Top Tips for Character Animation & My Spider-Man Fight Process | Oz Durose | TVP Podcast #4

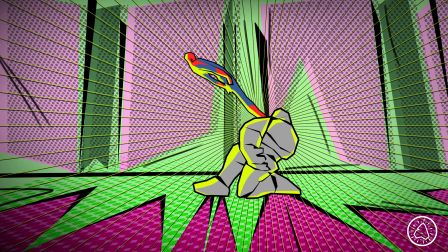So effectively, that was the way that Spider-Verse influenced me. Was just through the creation of these things. I didn't add in any of the kind of the shot on twos or block style kind of animation,
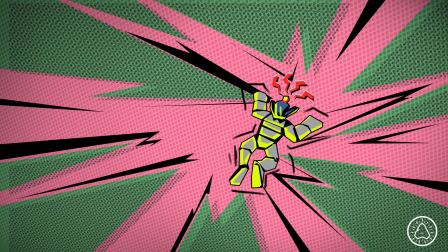because realistically at that point I didn't really know much about what Spider-Verse was going to be.
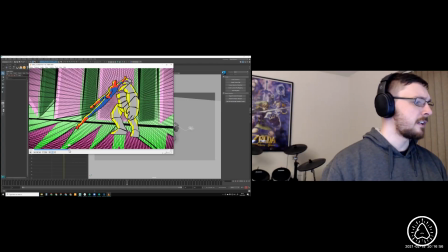And so, yeah, for every hit, I think I've got maybe about 2 frames, just this illustration,
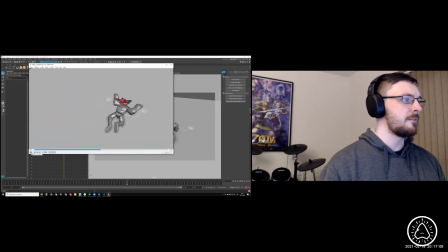just enough to kind of like separate it up and have something completely different to the monotonous grey of a playblast.
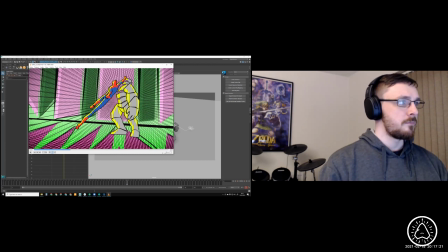But yeah, that was like kind of creating those was a very, very quick and easy Photoshop job.
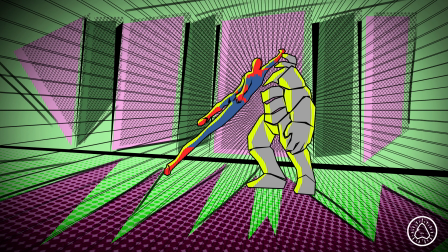I've had people ask me before, like kind of, oh, how did you do that?
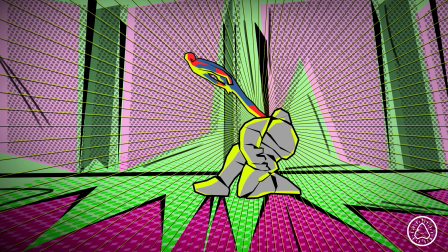Like kind of what crazy Maya wonders have you been able to do to get those shaders?
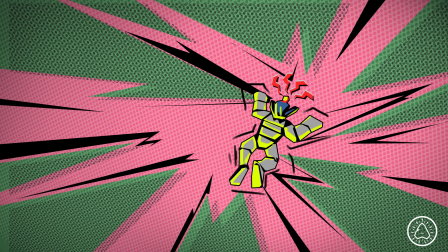I'm like, nah, mate, I just use the pen tool in Photoshop. Heck, it makes it look how I want it to look.
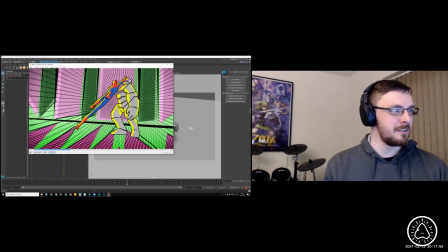So, once again, kind of why bother figuring out loads of difficult stuff when you can just cheat it? And it's surprising how much just one frame like this adds to the impact and the stretch and the pose and that hit.
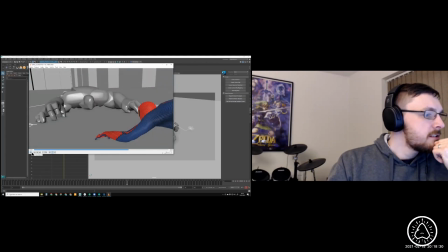Well, this is another interesting thing.
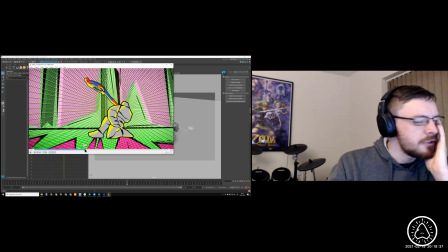I'm not sure whether you've ever seen any of the New Frame Plus videos on YouTube.
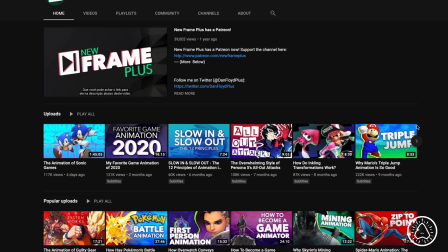There's a guy who basically goes through a lot of games animations and analyzes them.
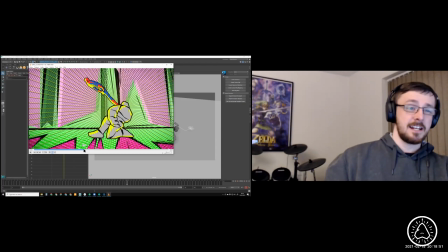And they're fascinating, absolutely fascinating and wonderfully produced videos. I think one of them he did on Super Smash Bros. And how the animations, you need this really kind of quick anticipation straight into the hit,
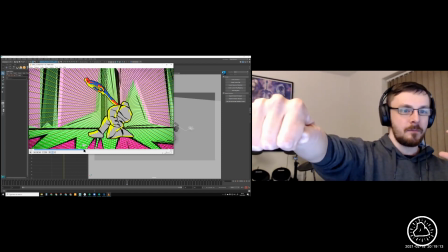but then to give that hit more impact, hold on that pose, hold on that frame for like a couple of frames, and then like kind of hold back.
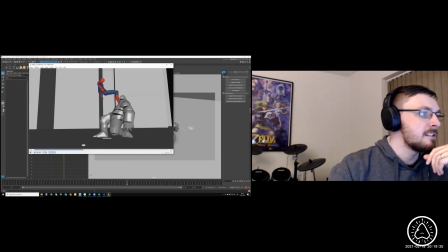So actually adding these as 1, 2,
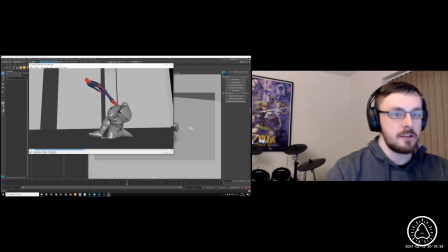and then back into the rest of the movement, just like kind of adding 2 frames in there. It's a similar sort of process. You kind of like adding to the impact of that hit by
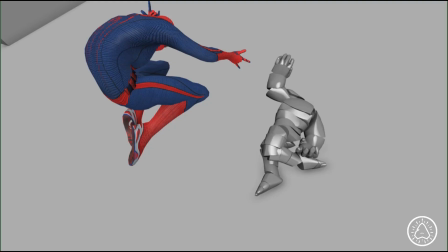focusing and kind of cutting the flow and saying something jarring is happening here,
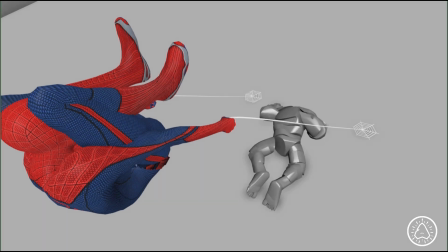which kind of brings impact to those hits.
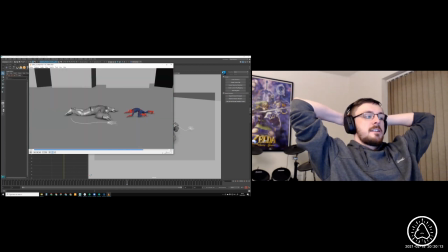So yeah, I mean, really great, really fun project. As I say, I think I did it over about a couple of days, maybe 3 days.
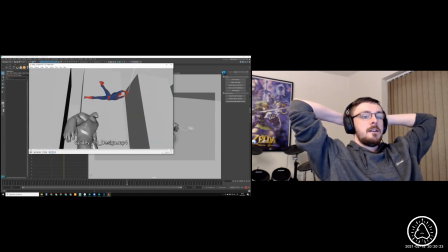Poured a lot of energy into it throughout that time.
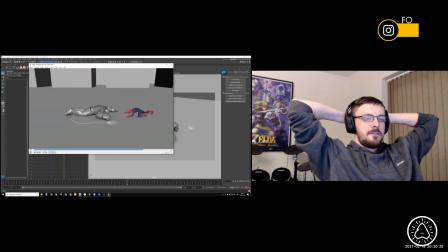But that's just because you have something. The momentum was up. You have something that you're chewing on, and you just want to kind of keep on going at it until you get to the point where you're like, right, okay, publish it to Twitterverse, and see what happens there. Talking about momentum and stuff on a personal project like this, was it like hard to pull yourself away from the computer because you had that much momentum, or was you just? Yeah, at times when you get really into something, then you run the risk of never blinking. You're just like constantly eyes wide open and just like kind of absorbing what you're putting into it. And I think this was definitely kind of alongside that. I was enjoying it so much, but once again, because I had that momentum and I didn't allow myself to kind of get bogged down with it or over worry about it. And I knew that it was going to be done in a couple of days, because I think this was actually during downtime at work. So I was actually at the works computer doing this stuff and being like, right, okay, this is me effectively training myself in animation.